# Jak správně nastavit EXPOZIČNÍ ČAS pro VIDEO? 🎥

takhle to nevypadá správně, takhle taky ne, no a takhle taky ne.
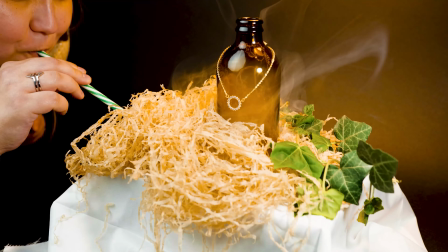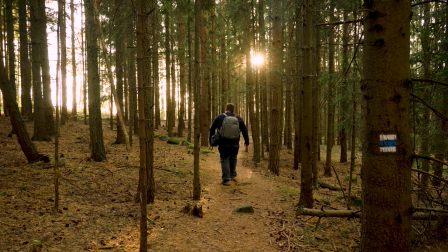Ahoj, tady Vanda a dnes si řekneme něco o vztahu mezi videem a expozičním časem. U videa totiž musíte nad nastavením expozičního času přemýšlet jinak, než u focení. A jak?
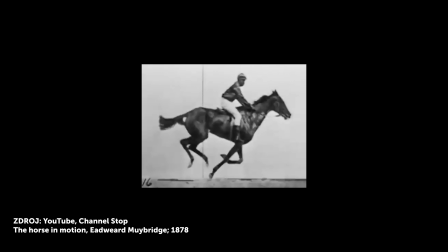0:31 Jak už asi víte, video není v podstatě nic jiného než spousta fotek naskládaných za sebe v krátkém časovém úseku. Náš mozek si pak tyhle jednotlivé snímky spojí v jeden plynulý obraz. Frekvenci počtu snímků pak udáváme v FPS, frames per second, snímcích za sekundu. A tenhle údaj je pro určení expozičního času u videa klíčový. O snímcích za sekundu a jejich nastavení už video máme, takže pokud nevíte, kolik snímků si nastavit, podívejte se na tohle video. Odkaz najdete i v popisku. Teď ale zpět k nastavení expozičního času. Nejlépe si to lze představit pomocí starého dobrého filmového pásu. Ten totiž, když probíhá kamerou určitou rychlostí, je mu poskytnut maximální čas, po jakou dobu může být exponován.
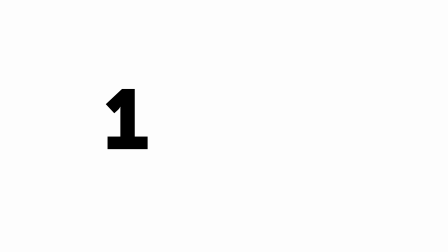1:21 Ten čas je 1/FPS.
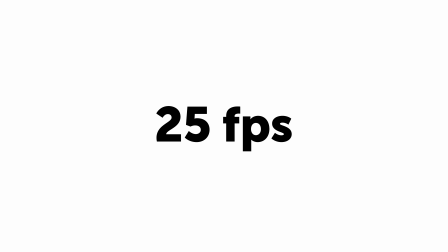1:24 Takže při 25 fps se může jedno okýnko exponovat maximálně po dobu 1/25 sekundy. A jak nám expoziční čas ovlivňuje fotku, už taky víme, a to z tohohle videa.
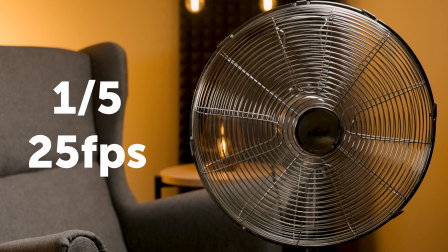1:38 Pokud by byl čas delší, bude se obraz zdát sekaný a rozmazaný,
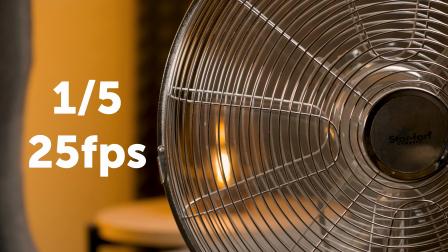1:43 jelikož expoziční čas jednoho okýnka je delší a tak se do frame rateu nevleze dostatečný počet snímků pro plynulý obraz. Pokud bude čas kratší, bude obraz sice plynulý, ale pohyb se bude zdát nepřirozeně ostrý. Jako řešení by se tedy mohlo zdát optimální, že pro 25 fps bude expoziční čas
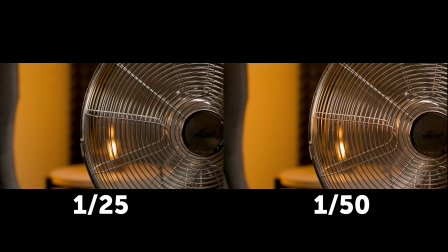2:04 1/25, jako mám nastaveno právě teď. To ale taky nevypadá úplně přirozeně, co myslíte. 1/25 je totiž až příliš dlouhý expoziční čas, a tak rozmazání pohybu působí až moc výrazně a pro oko nepřirozeně. Úplně nejobecnější poučka v tomhle případě je, že nejpřirozenější nastavení expozičního času je 1/2 fps, což nám při 25 fps dělá 1/50.
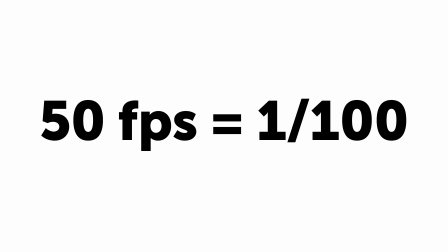2:35 Při 50 fps to tedy bude 1/1 a při 100 fps 1/2 a tak dále. Jak už to tak u kreativních oborů bývá, pravidla jsou od toho, aby se porušovala. A tak tohle pravidlo není žádné dogma, ale spíše doporučení, jak dosáhnout co nejpřirozenějších výsledků.
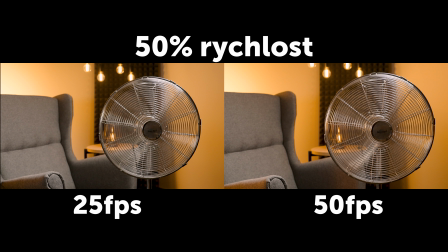2:55 Můžeme ho totiž porušit v případě nějakého uměleckého záměru. Třeba pokud chci dosáhnout pocitu zasněnosti, případně třeba omámení, nastavím si čas záměrně delší, třeba právě 1/25 nebo nižší.
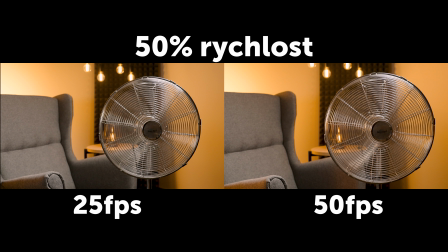3:10 Pokud hodlám výrazně zpomalovat, nastavím si čas klidně kratší, aby byl každý jednotlivý snímek co nejostřejší. Nebo pokud točím do 50 fps a chci,
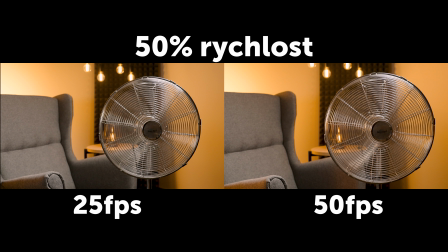3:22 aby obraz bez zpomalení prakticky nebyl rozeznatelný od 25 fps, nechám si nastavenou 1/50. Po zpomalení sice nebude obraz tak ostrý, ale pokud ho budu kombinovat s 25 snímky za sekundu v plné rychlosti,
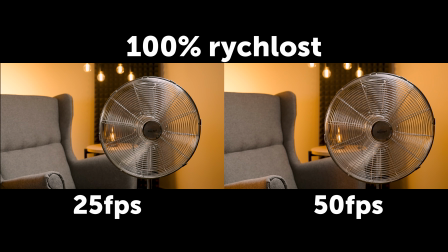3:39 nikdo nepostřehne, že jsem celou dobu točila do vyššího frame rateu. Vše záleží na tom, jak chcete vy, aby záběr působil. Teď si možná říkáte, no jo, ale když můžu mít čas nastavený jen v určitém rozmezí, jak srazím expozici, když mi na to nestačí ISO? Nebo si potřebuju zachovat nízkou clonu kvůli hloubce ostrosti?
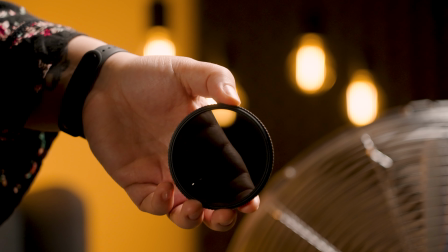4:02 Z tohoto důvodu používají filmaři ND filtry.